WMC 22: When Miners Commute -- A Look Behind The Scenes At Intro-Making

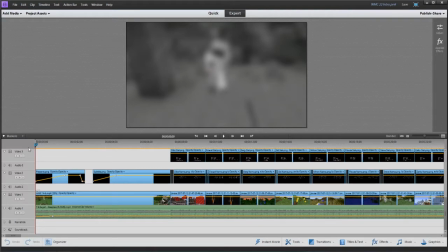[4:11]
Alright, so we're here at the start, and you can take a look and see that the bottom track here, this video 1 track, is nothing but the background video. So this will be kind of our background template. These are all different clips. I had to record all of these clips and strip the audio off of them.
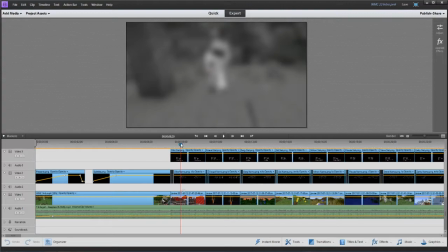[4:29]
So we just want the video from these. The different clips here that you can see are the actual
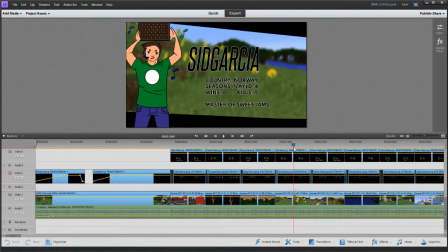[4:38]
biomes or caves or whatnot that were featured in the game. So you can see we've got jungle here.
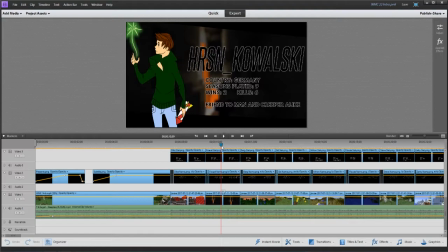[4:45]
We've got pardon the little blips of sound there. That's just the game trying to recenter itself. Not the game, but the audio track trying to recenter itself. But you can see that there are little clips here and there with a slight blur effect applied to them just to
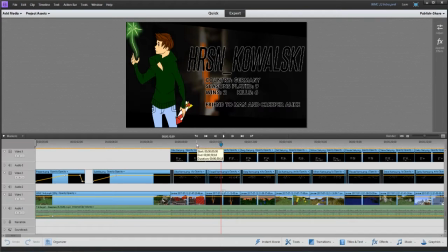[5:04]
to kind of bring the focus forward. I wanted there to be something in the background here,
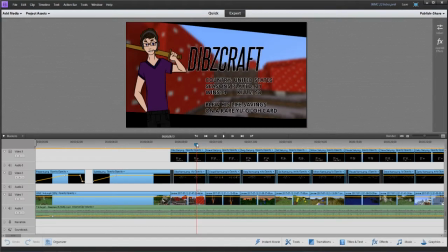[5:09]
but I didn't want it to be so detailed that it took away from Q's art and the actual text in front of it here. So that's the reason why that's all blurred in the background.
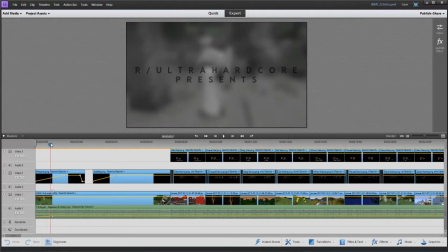[5:19]
And the same thing up here with this clip, which for those of you that might be historians, might know my own history in this particular recorded round. You might be wondering, well, that clip looks a little familiar. Where's it from? You can see down here the clip is from WMC 14, episode 6.
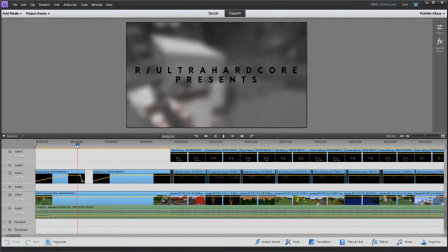[5:38]
And if we fast forward here, you might notice a certain skin.
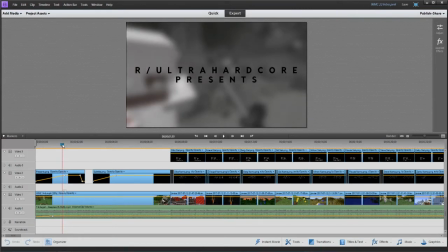[5:43]
Yes, this is the fabled Iron Man fight from season 14 between Berg and myself that I won.
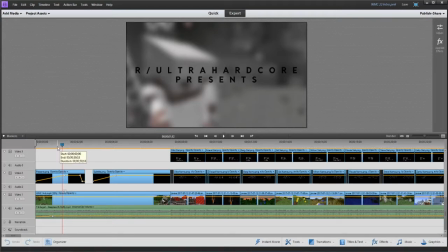[5:50]
Barely. But it was a good fight, and it was a favorite moment of mine. I kind of wanted to have some little bit of combat in the background here at the start, and so what I did was to kind of give it a little bit of a more of a
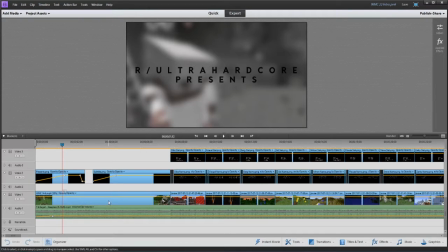[6:08]
faded background kind of look. I slowed it down a little bit. Obviously, it's a very short clip for the fight. You can see it's slowed down to 33%. I desaturated it and put a blur effect over it so that it's in the background.
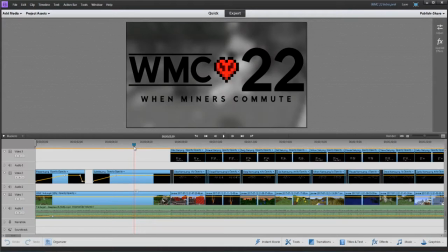[6:23]
You can see it. You can see that there's sword swinging going on, but it looks a little bit more ambiguous as to who's actually fighting. It could be anybody. So, if I could, let me mute that.
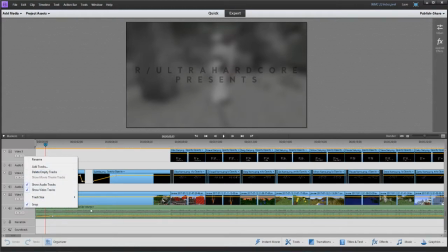[6:35]
Oh, that's just. I'm gonna disable the clip here real quick.
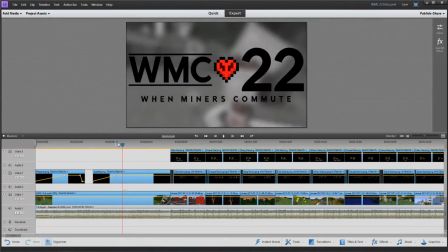[6:42]
Just disable it so that we get that audio buzz out of the way, because I'm going to do a little bit of fast forwarding here.
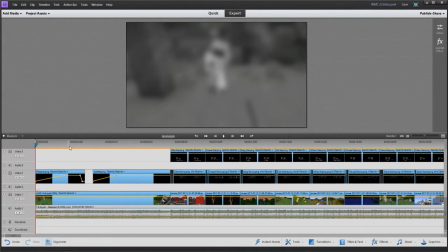[6:47]
So, one of the things you notice probably is the different little bits and bobs here.
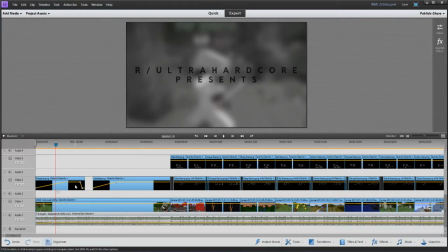[6:57]
So just for this first part, this is a single transparent PNG that just says our ultra hardcore presents, and that just kind of fades in like so.
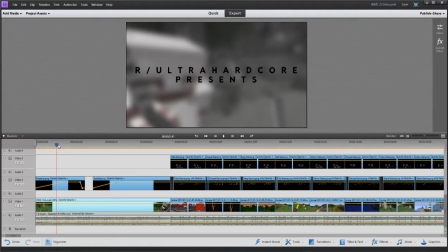[7:11]
A little choppy because I'm recording, so it's gonna be a little bit more choppy than normal, but that fades in here.
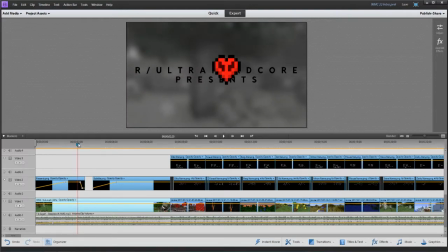[7:21]
It's not gonna look as smooth.
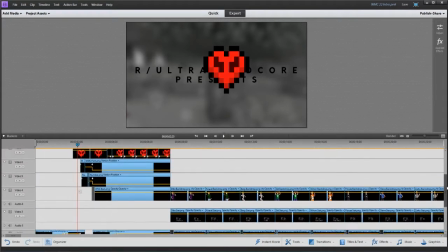[7:22]
And then as we're doing that, I've got this right here is the heart animation that you see here.
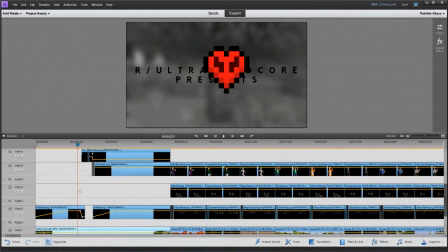[7:31]
The heart and the WMC 22 animation is all of these layers.
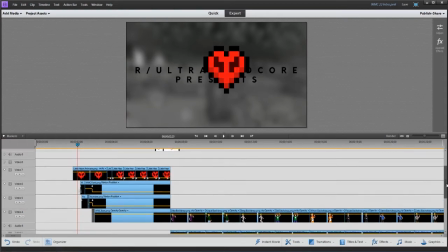[7:38]
So layers 4, 5, 6, 7. 8 is actually empty.
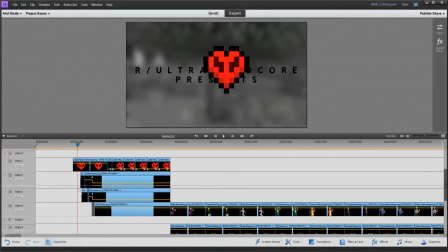[7:44]
I could probably move that 9 down to 8. I don't know why I have that. It's not efficient.
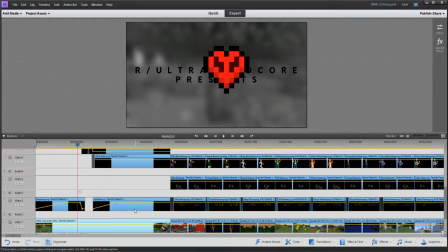[7:50]
But the subtitle is down here on track number. Actually, I could move all of these down if I wanted to. But down here, this is track number 2. It's got the actual subtitle for the season.
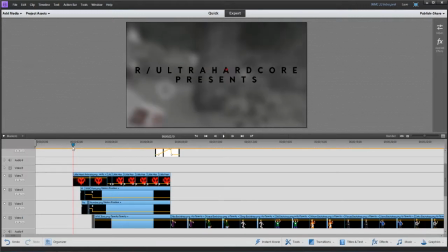[8:04]
So what happens here is that we just have a heart kind of popping in from the background. It zooms in.